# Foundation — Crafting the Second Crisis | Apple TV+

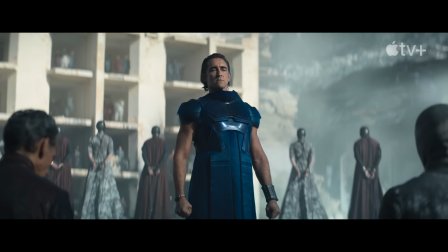(4:09)
This season's day is completely different than last season's. Day has turned in his blue armor.
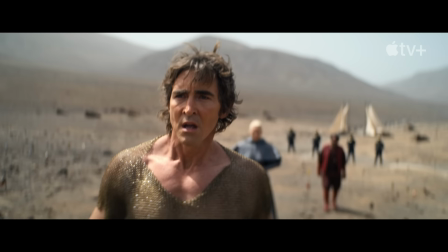(4:15)
He's gotten a little bit more flamboyant. Lee's wearing chain mail this season.
Seldon!
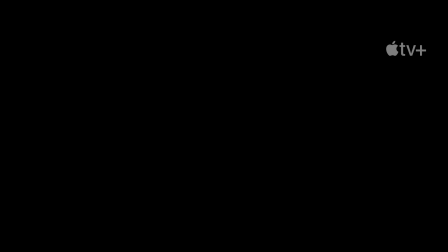(4:21) Allow me to present the Doyen of the Trade Leagues. Sereth I, sole descendant of Dominion.
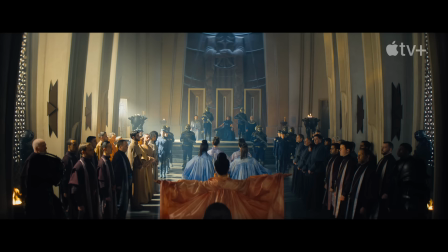(4:30)
Cloud Dominion. They come from a place where they produce the best pigments in the galaxy. All the Imperial Blues in pure form. We took slices of agate and worked them into a print, and we had these big billowing robes.
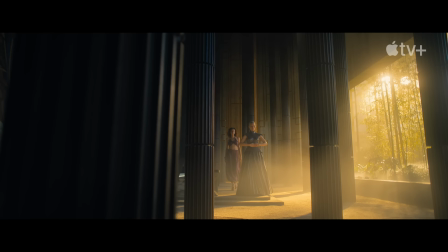(4:45)
The look of Queen Sarath and Enjoyna Rue and all of the Cloud Dominion is different to anything I've ever seen.
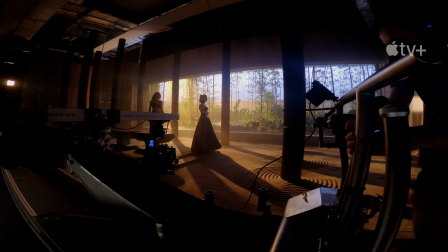(4:51)
Cloud Dominion is the exact opposite of what Trantor is, which is blues, classics,
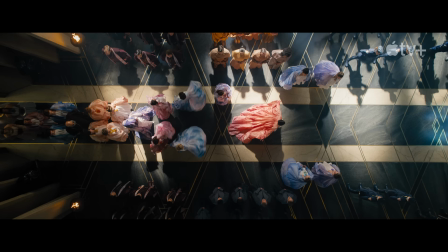(4:56)
and everything is so strict, And then you have these women come into this universe and everything is billowy and feminine.
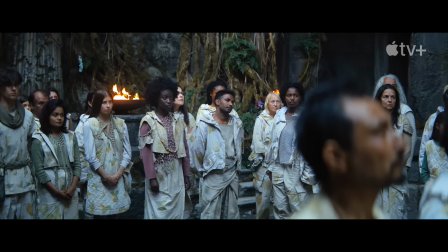(5:03) What brings you to our world?
For season two, the location that really has embedded itself in costumes would be Ignis.
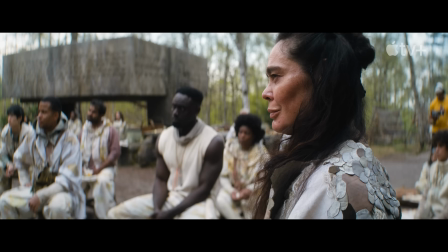(5:11)
There's an awful lot of the environment around them that I felt would really be part of their clothing.
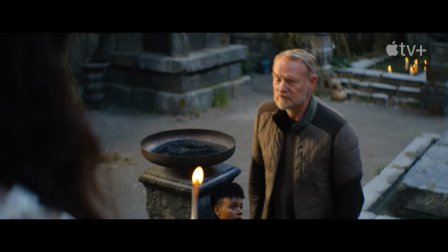(5:16)
And then we've worked with all of the colors of the plant life and the vegetation.
They need your help. I like my plan wherein we keep to ourselves.
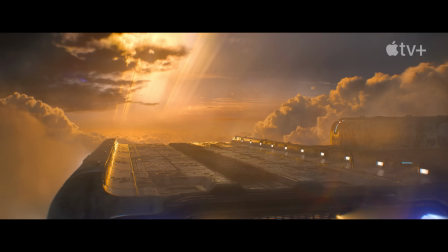(5:30)
Foundation is the most complex show in terms of post-production of any project I've ever been involved in.
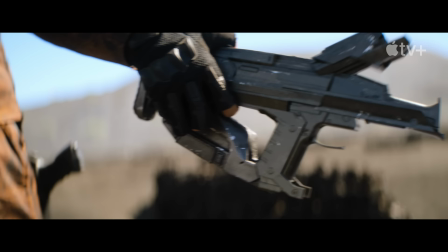(5:36)
On average, we have about 4,000 visual effects shots per season. The goal is to get everything photo-real,
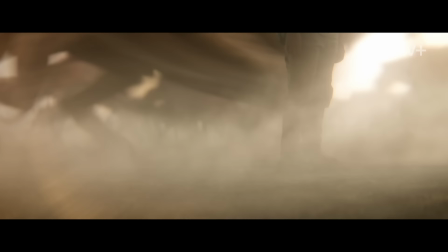(5:45)
to get the spaceships to move like we think spaceships would really move, to get our creatures to have the same kind of fidelity that any kind of animal would in our world.
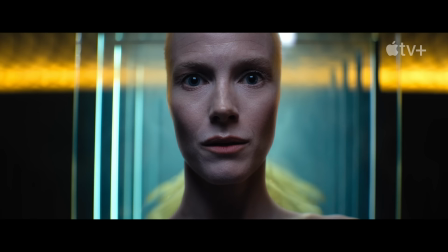(5:55) I have stories in me, many stories. Would you like to hear one?
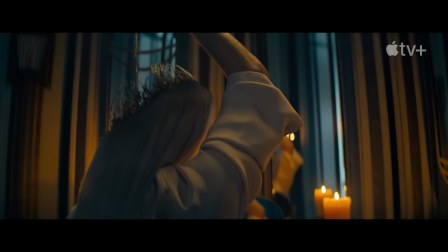(5:58)
Demerizel's dungeon and how she's been split into pieces was based on the idea that she can heal herself and make herself whole at any point. So the prison had to reflect that she could be kept separated by glass panes, and her circuitry was then sandwiched between them.
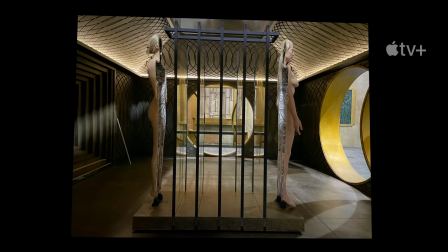(6:16)
And then on the outer slices was her human form front and back and painted her circuitry onto these glass panes with LED lighting to make it feel physical.
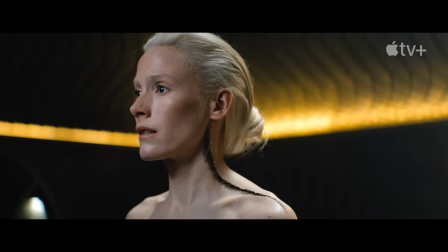(6:25)
And then my team will go back in and we'll augment and give it that little bit of extra love to make it feel real. We probably spend a couple of weeks coloring each episode,
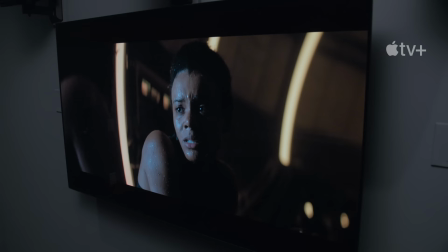(6:37)
going through it shot by shot, trying to make everything as artful as possible. It's a highly technical process.
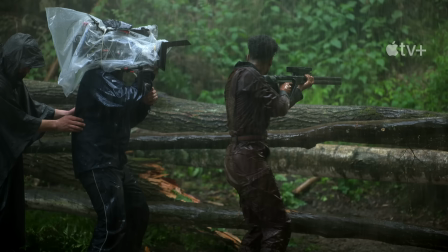(6:43)
You can change the mood of the scene by making it darker and blue. Sometimes they're shooting over three days, which one day it's raining and the next day it's not. So integrating all of those shots back together with visual effects shots requires a level of intricacy and detail.
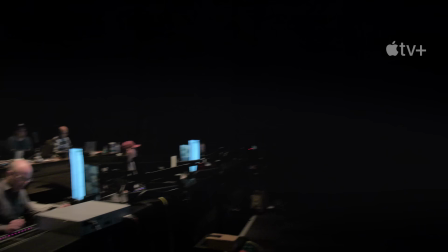And then you've got sound. We've got a sound team called Sound Dogs, who are incredible. Our job is to help supplement and exaggerate a lot of the visuals that we're seeing.
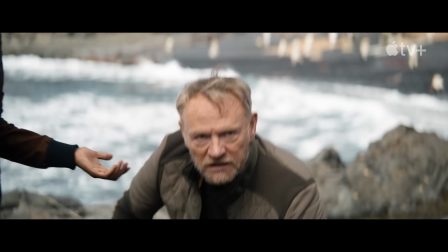(7:14)
I think just a little at the head, and then you're good. This year there's beaches, and now you're dealing with waves and sounds that are clobbering the dialogue a bit, so you're trying to clean all that up. For Tyler's part and his crew, they're creating sounds of ships that don't really exist, creatures that don't exist.
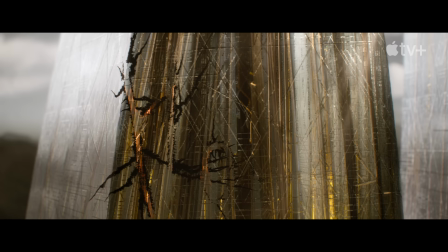(7:30)
You're building a sound world from scratch. There's always a sense of discovery in this process.
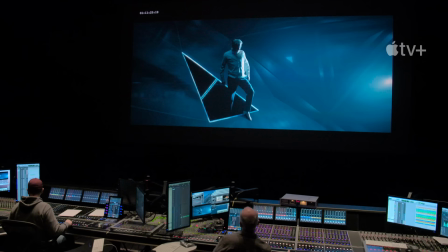(7:35)
I believe that post-production are one of the things that really makes Foundation feel different and more cinematic than your average show.
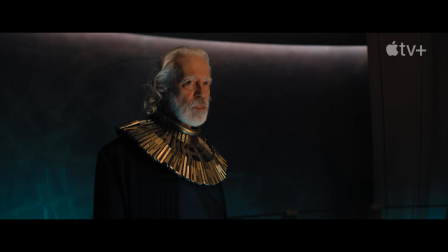(7:44)
I think it's kind of cool. Yeah. Nice job, guys.
Only Empire commands the stars.
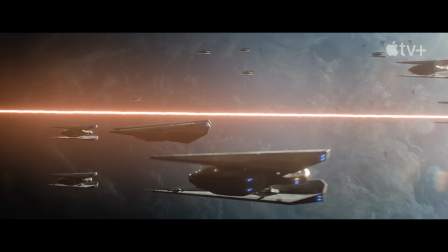(7:49) Crush them now.
Show's forward. I can't wrap my head around the craftsmanship on this show.
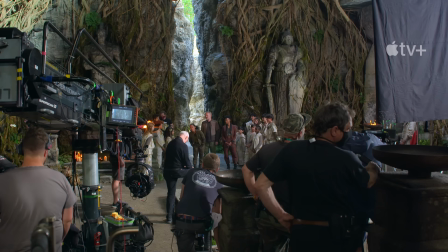(7:56)
The attention to detail is just extraordinary that you can only really get on a production like this.
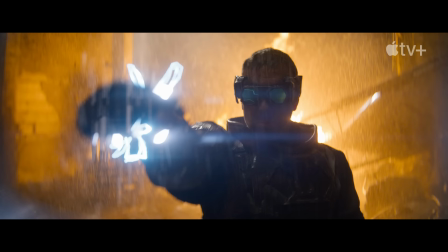(8:02)
The stakes are much higher in season two.
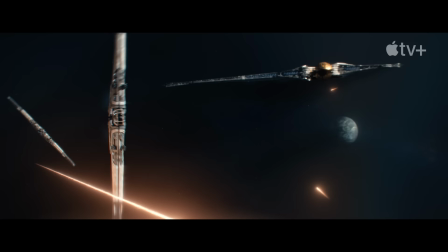(8:06)
The galaxy has countless number of planets, 10,000 inhabited worlds, so we see more of them this season.